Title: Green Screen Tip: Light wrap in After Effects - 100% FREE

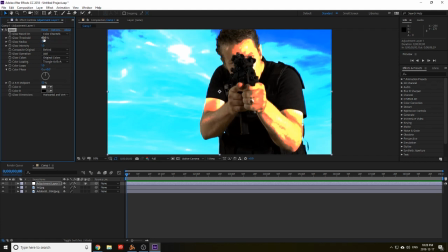So the glow threshold, I turn up to, you know, do whatever you want, whatever you feel like looks good.
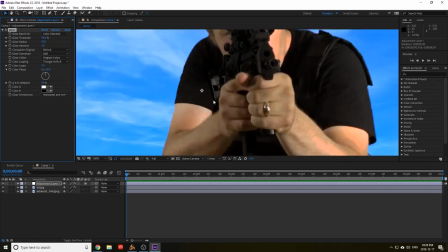Around 90%. And then what you want to do have happen is the glow to kind of wrap around again on the edges of your subject. So that's where the glow radius comes into play. And you want to turn that up.
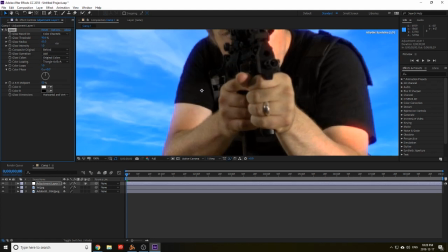And as you can see, now the glow is coming onto the subject. So it's making it look a little bit more blended into the scene. You can turn that up to 120 or whatever you see fit.
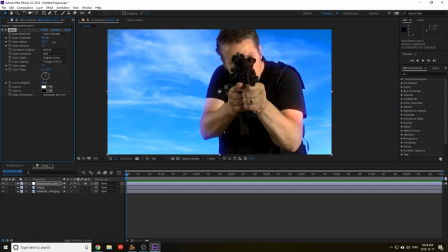I mean, the higher you go, obviously, the more it engulfs the image. And that may or may not be what you're looking for. For this one, I'm just going to have it at about 120, let's say. Okay. All right, so that's basically that. I'm gonna just put in another image to show the color changes.
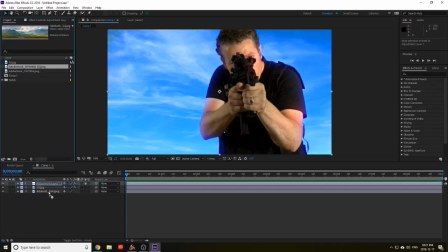So I'll have this one here, it's a little bit more of a green background. And then, as you can see,
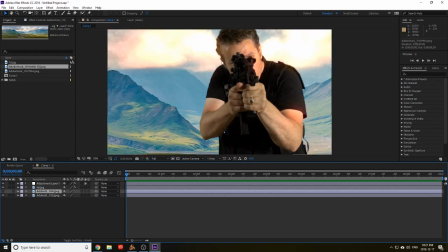with the clouds in the background, the light is, or the glow is coming over onto the face,
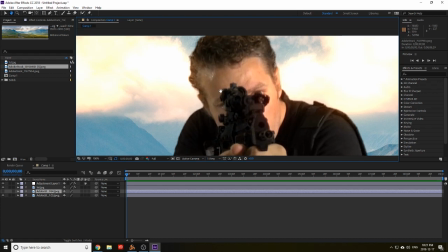or onto the hair. And then in certain areas, you see the glow kind of affecting it all.
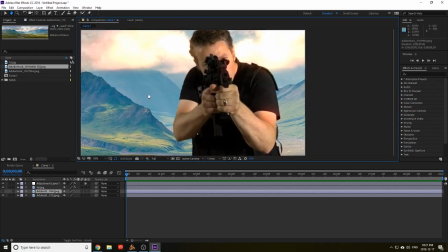Kind of gives it a nicer look.
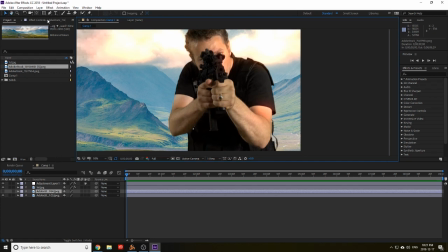But, to kind of give you an idea what it looks like without. This is what it looks like without the glow. What it looks like with the glow.
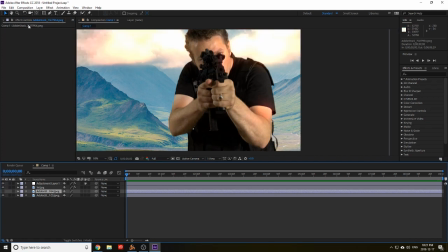And that's basically it. I'm going to give one more example here of what you can do when you're compositing, like, say, 3D images.
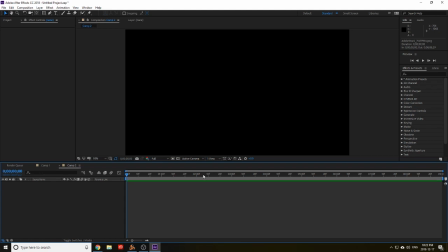So, depends on if you have it. But basically, a new solid. So we call this 3D objects. Doesn't matter what you call it.
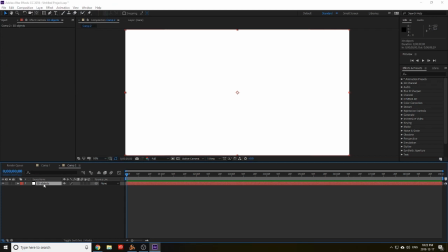And then I'm going to bring in, now this is a paid plugin, Element 3D.
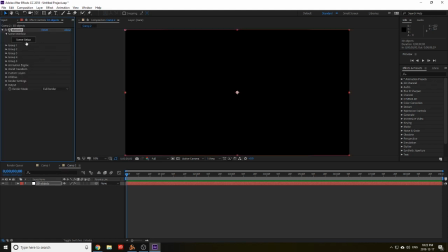And bring in a scene setup, and I've got bunch of different images I can work with.
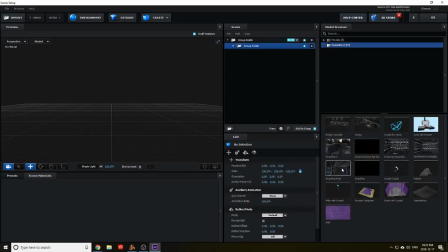Let's just go with this one here. Got this dropship I bought off of turbosquid.com. It's got tons of great 3D models, and I'm not being paid to advertise them because they have no idea who I am.
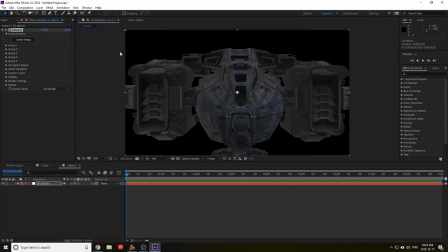But I do use this model, so I want to make sure I give it.
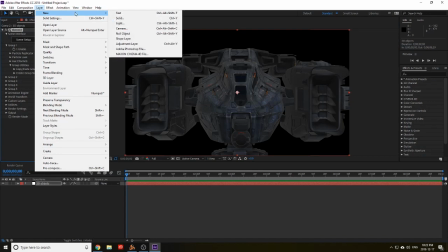So, their new camera. Okay, and I'm just gonna back this guy up.
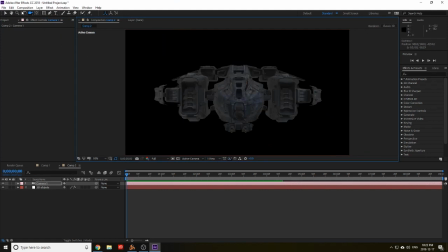And maybe turn him a bit. I'll just say that. Okay, it's a pretty cool dropship. Alright, again, I'm just gonna bring in, let's just say, this blue sky.
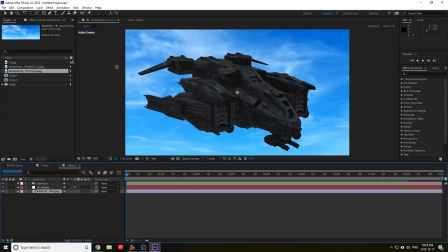Alright. And then we want a new adjustment layer. And we're going to put a glow into that again. Crank up that threshold so it doesn't saturate the image.
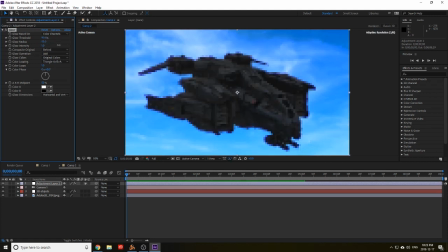And then turn up again the radius. And there it is again, looking a little bit more like it actually belongs in that. And of course, I probably shouldn't be doing this because it's not really the purpose,
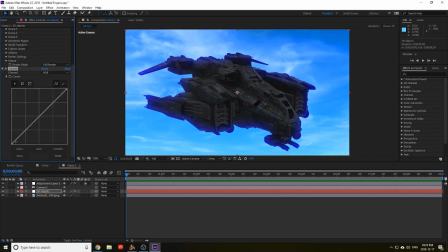but you can bring in the curves and lighten up your image a bit to make it look like it actually is outside with the sun lighting it up pretty good, so it's not too dark. For some contrast, that doesn't look good.
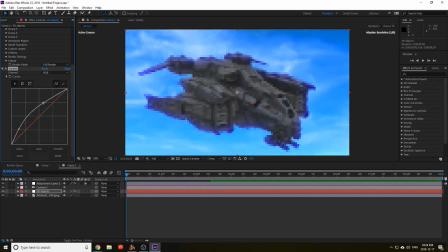It's almost better to have it brighter, to some extent anyway. And then you want to add your lights and everything to the model too, and then you can have your light actually the color of whatever the sun is that you want it to be. Anyway, so that's just a quick idea of how to get some light wrap happening around your image.
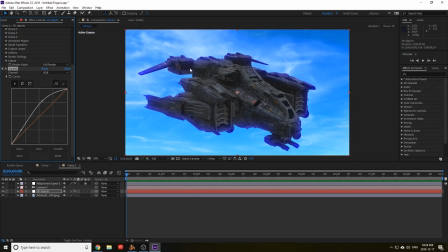You just use the free effect that comes with After Effects, and that's the glow.